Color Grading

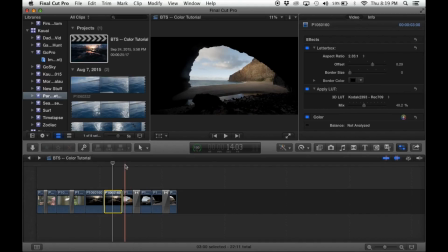(12:23)
First of all though, this is a moving, I was holding this in my hands with my glide cam, and I wanted it completely static. So believe it or not, yeah, I was holding this.
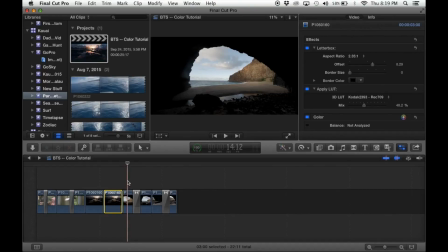(12:37)
So I wanted to, the first step I did was to stabilize it, and it literally made it as stable as a tripod. Yeah, it's not warp stabilizer, but with handheld stuff, it is literally golden.
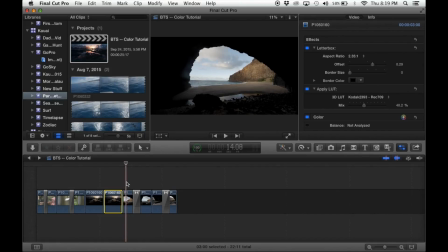(12:52)
The second thing that stands out is the blur on this, on the screen here. With wide angle lenses, you definitely see a lot more of this than with telephoto. It just stands out a lot more, which can get annoying.
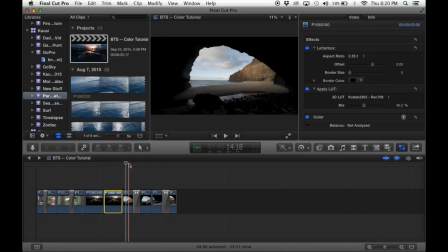(13:10)
So basically once I stabilized it, then I went into color, and I will take you into what I did there. Don't peek at what I did. Okay, first correction, just overall color.
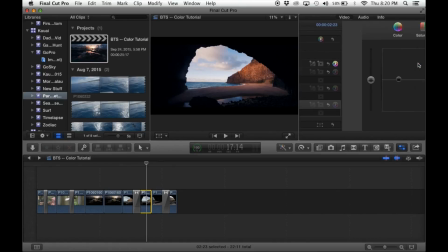(13:29)
You might say, oh, that looks good enough. You know, after bringing up the shadows and down the midtones, keeping the highlights the same, I wanted to see more detail here all around, and I just wasn't getting that in the first correction.
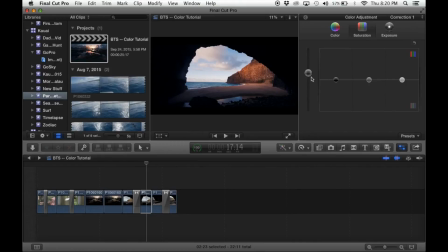(13:46)
Brought up the saturation significantly to 22%. Color, since this was around sunset, I actually put the midtones more in the purplish red instead of the orange. Shadows were at 1% in the blue.
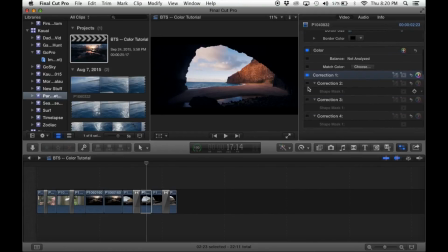(14:05)
And now the next correction is with the blur, the kind of blue hazy blur that I just don't like, kind of like a water spot on my lens. So this was all done in Final Cut, just a simple mask here.
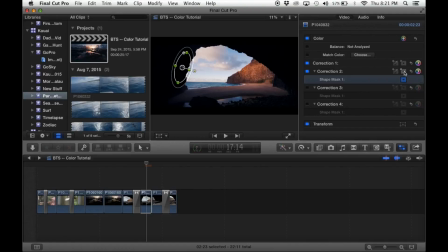(14:24)
Once you add a mask right here, it'll just go to a default circle on the screen. You can just drag the center over here and then just, you know, adjust accordingly to however you like it.
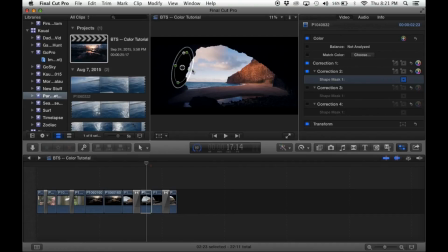(14:36)
I didn't want to feather it out too much or extend it across a wider range, because really I just needed this area fixed. So what I did there is I just really dropped the shadows a lot, and that was really it.
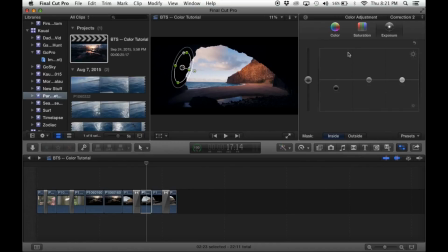(14:54)
That was the only thing I did, and it took it out completely. Then with color correction 3, I just kind of darken these shadows a little bit
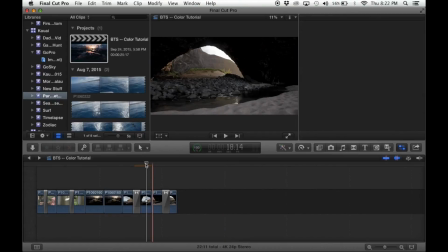(15:09)
just to, sorry, this is what happens when you edit in 4K. It just lags all day. It's not that bad. I did a whole 3.5-minute video with like this, so
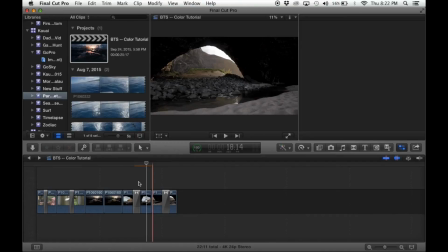(15:24)
just trying to multitask and render this while I'm editing, which I don't want it to do.
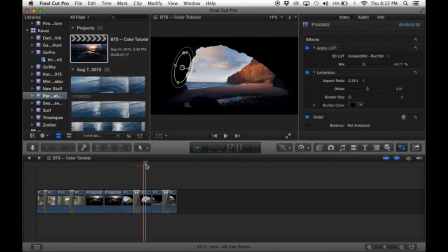(15:30)
But Final Cut is annoying. Where was I? So yeah, correction 3. This mask, I just went around these clouds, darkened them. I wanted to draw attention more kind of in this range.
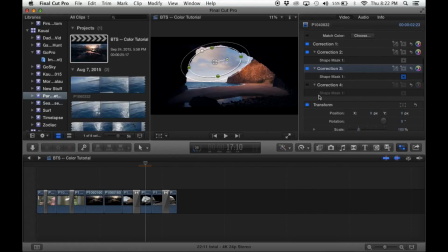(15:47)
So what I did next is I was like, you know what, I'm just not seeing enough of, this sand and these rocks. So voila. This mask drawn here, I brought out a lot of the highlights, actually all the way, and a little bit
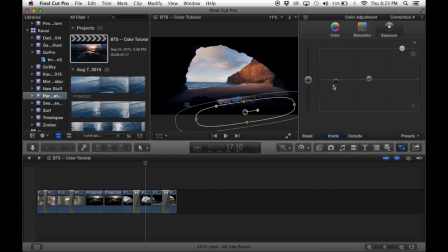(16:08)
of the mids I drew up, and then to compensate and make sure it still looked realistic and that these shadows weren't too bright, I just brought down the shadows. And you get an image that looks like it has a lot more dynamic range than it really has.
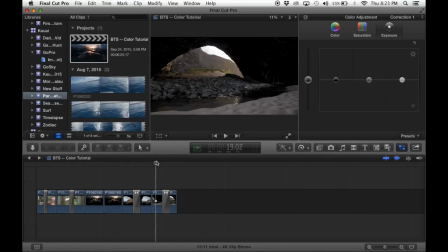(16:28)
Then a lot of the same stuff with this image.